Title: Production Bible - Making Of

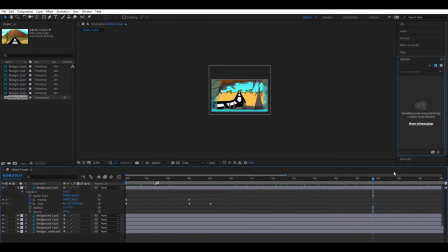(4:06)
There is a bunch of different layers where the image is being zoomed through by the camera. I placed each image on the screen for around 8 seconds and then replaced the first image at the end to create the loop.
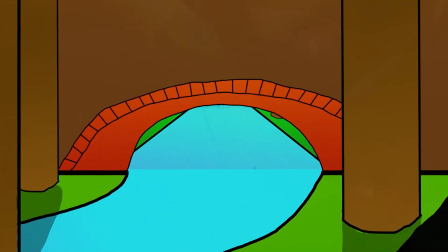(4:23)
After successfully setting up the zooming, I placed the video into Premiere and copied it so it would loop twice.
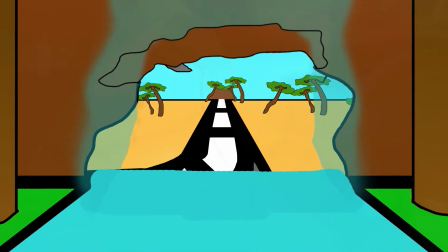(4:29)
At the point of looping on the animation, I placed on a flash effect as it matched up with the start.
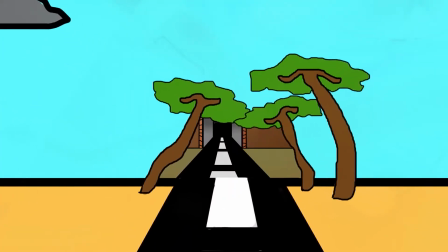(4:35)
The reason I did this was because from the research I did, I couldn't find how to get the video to continue looping from the start again smoothly. My conclusion. Overall, I did enjoy creating this infinity zoom animation.
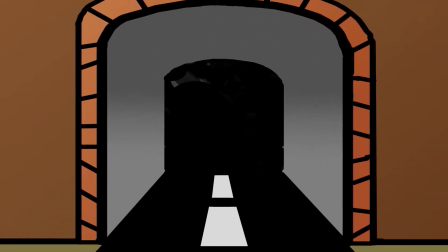(4:51)
I think it turned out pretty well, but I think there are some things which I could improve on when recreating it another time if I have the available resources.
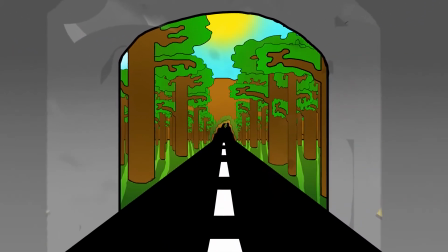(4:59)
What I would need to remember firstly would be to have the center point and the horizon line of each image in the same place.
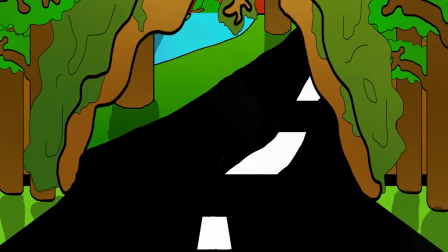(5:06)
The reason why I would need to do this is because then the audience can look straight through the tunnel
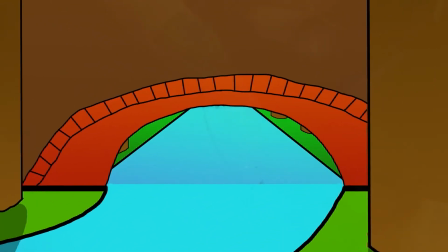(5:10)
instead of looking either down at the ground or up into the sky when the image is zooming through.
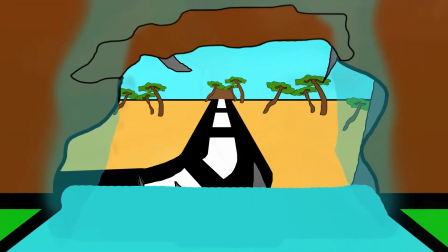(5:16)
Something else I noticed was that the zoom worked better on the images which had a sort of tunnel for the camera to fly through.
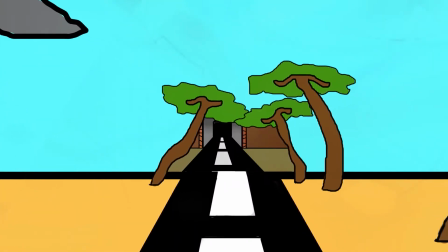(5:22)
This is because the sky, when in view while zooming, filled a large area of the screen,
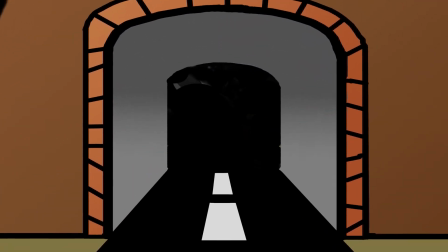(5:27)
but then swapped to something else when another image filled that gap.
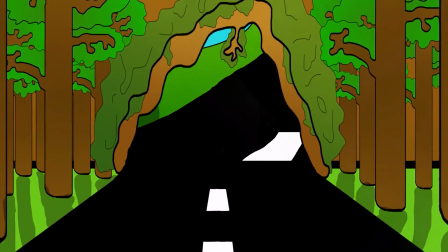(5:33)
This could have been masked and improved by just finding something for the camera to fly through. Another thing which I could improve on is the colours which I used.
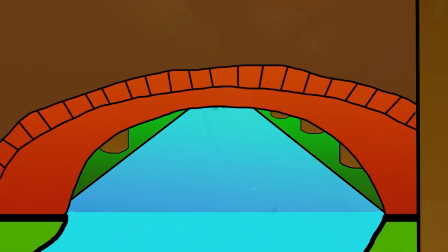(5:42)
I think if I recreate this, that I should use a wider range of gradients to make everything look more detailed and realistic.
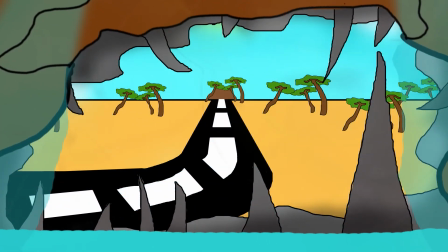(5:49)
For a first prototype, I think it was successful, because it did what I wanted it to do.
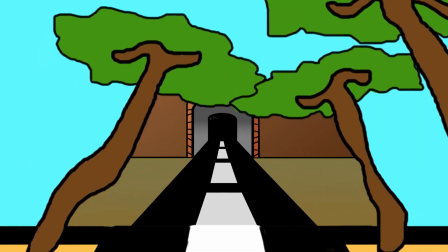(5:54)
But also, I would need to learn how to loop the animation in Premiere for a smoother transition, rather than just hiding it with an effect.
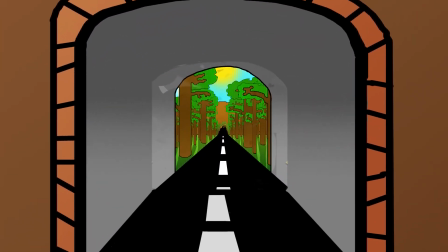(6:03)
This was the production bible of my Infinity Zoom animation.